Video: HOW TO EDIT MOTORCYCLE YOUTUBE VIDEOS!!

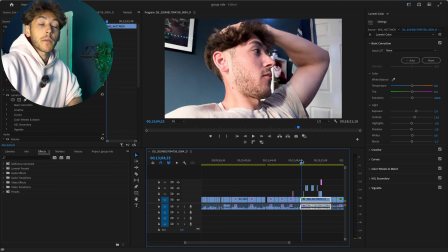(12:21)
Again, like here, I didn't have any footage of the bike breaking, so I got my phone out and I let you know what happened.
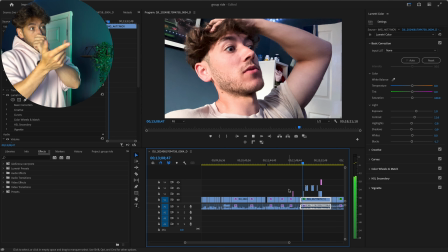(12:28) But we were basically on the floor and I rang James and was like, yo, it's leaking.
And I show them, show instead of telling.
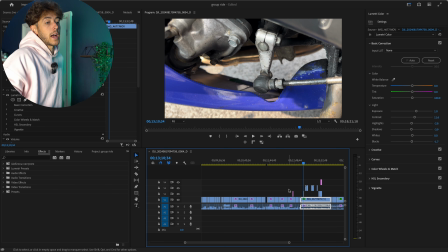(12:34)
So I'm talking, I could just talk to the camera, but I'm showing what happened. So I've got a couple of behind the scenes clips of the bike breaking.
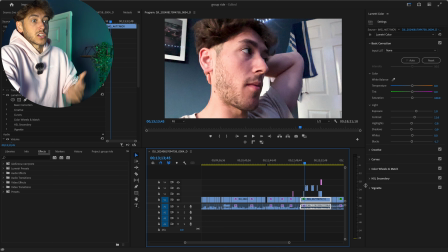(12:39)
So I'm just filling in this context of what happened for the rest of the evening because I didn't actually film it while I was there.
Basically gone.
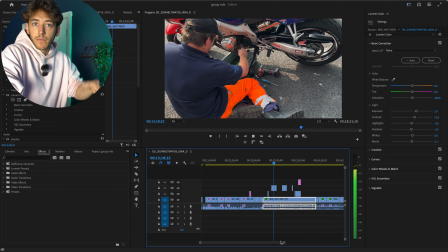(12:46) And we thought the water pump had cracked.
So I'm just filling in the story. So then it makes sense.
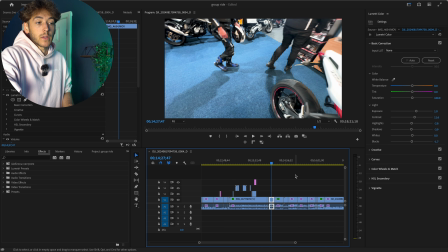(12:50)
So then when I clip back to this footage at the dealership, which I didn't have any footage of what happened before, now you know what's happened in that time frame.
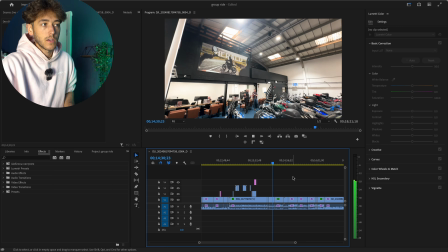(12:57) So now we're at the dealership and you know I've broken down and we're stuck here.
And again, we're just match cutting clips together.
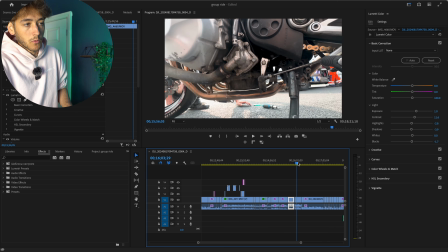(13:03)
Just that simple little cut straight through. No, nothing crazy. And then obviously we were chilling.
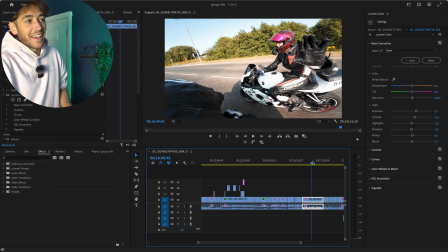(13:08)
Marcus was scraping his knee. And then we headed to the beach while waiting for recovery.
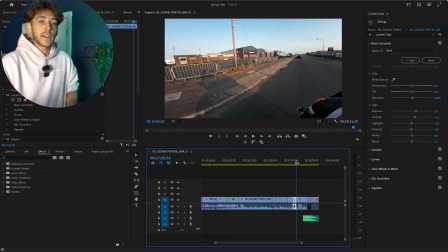(13:14)
And then we start to close out the video. I like to add a little bit of music and then show, because I could just end the video here, because obviously I didn't film the rest of the evening really. I could have just ended the video here and be like, yeah, cool. Yeah, we didn't really go home. But then it almost feels like you've been robbed of the ending of the video. Let me just make sure you're still recording. Yes, you are. It almost feels like you've been robbed of the ending of the video. You never want to rob the person. You want, obviously, whatever you say is going to happen, you need to fulfill that end of the story. So group ride ends in disaster. We did the group ride, we went to the beach. I could have ended it there, but obviously I need to show what happened in the disaster and how that finished off in the evening. So I made sure I got some clips of the behind the scenes instead of just ending it here when we were about to get picked up by the recovery van, which I could have easily just done,
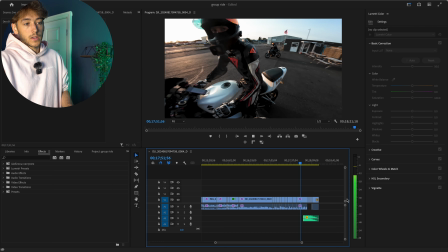(13:59)
but that kind of robs the viewer. So I had a little bit of music to come to the outro.
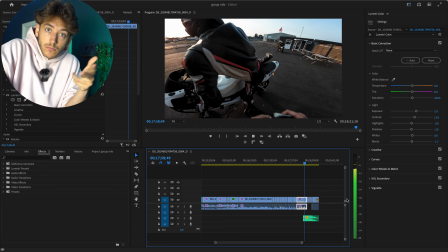(14:04) Oh, that was slightly comfier than Greg. Yeah, you can sit on that for a
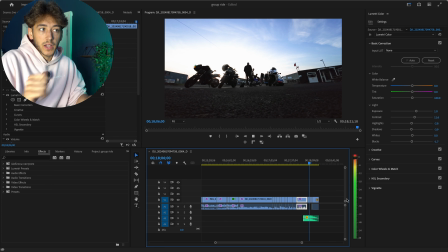(14:10) while. Here we go, now we're getting picked up. Putting the bike in the van so you get to see it. Bike's in the van.
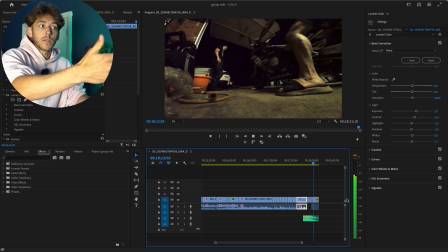(14:15) We're packing it all up. Now I bring it home, put it in the garage. I'm back home with my broken bike after that long trip.
That's a nice way to give the audience an ending to the video they clicked on it for. If I just cut it before and you didn't get to see any of that, you'd be like, oh, well, did you get home? What happened? Now the story is actually finished because I've showed you that I got all the way home, got recovered, we made it. Do you know what I mean? So that's concluded a nice story. So that's... when people ask me how do I edit, I don't know how to edit, it's not about that. It's literally about how do I make a cool story? How do I make an entertaining 10-minute video for someone to watch? All right, so hopefully that makes sense. I probably rambled a lot there and just repeated myself, but I just want to drill it into your head, all right? you don't have to go crazy.
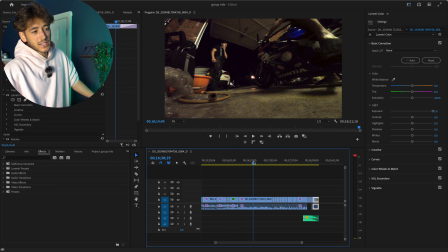(14:59)
You don't need to have to know how to do all this colour stuff. Like, don't get me wrong, I add colours in. Like, if you look here, I've added a bit of colour and all of that sort of stuff.
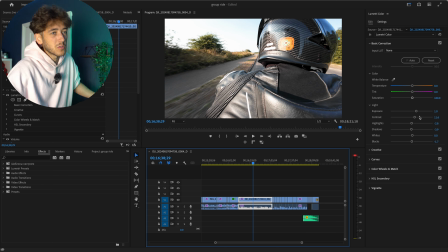(15:07)
You can learn that on YouTube. It's literally not that difficult. You just make it a bit more bright or a bit more saturated. And then, yeah, I add some audio effects on it to make the audio sound a little bit better. But again, that's just stuff you can find on YouTube. The simple premise, I don't want you to overcomplicate it.
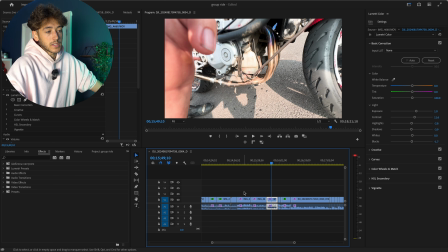(15:21)
You just need to make an entertaining story, cut out the dead space, and put these clips together and make a story.
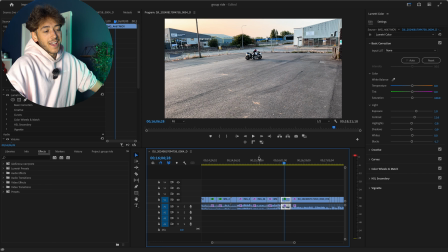(15:27)
I've said it 4 times in one sentence. I just cut out all of the... I'm about to repeat myself again. I need to stop talking. Just make a story. Cut out the dead space. Show them what they're going to get at the start. Make sure they get what they clicked on at the end and finish the story. And make sure there's context in between each point. All right, that's all I'm going to say because I'm going to keep going on and on and on and on and on. So don't make excuses. Editing is easy. Start making bite content. I'll see you in a bit. My throat is so dry now.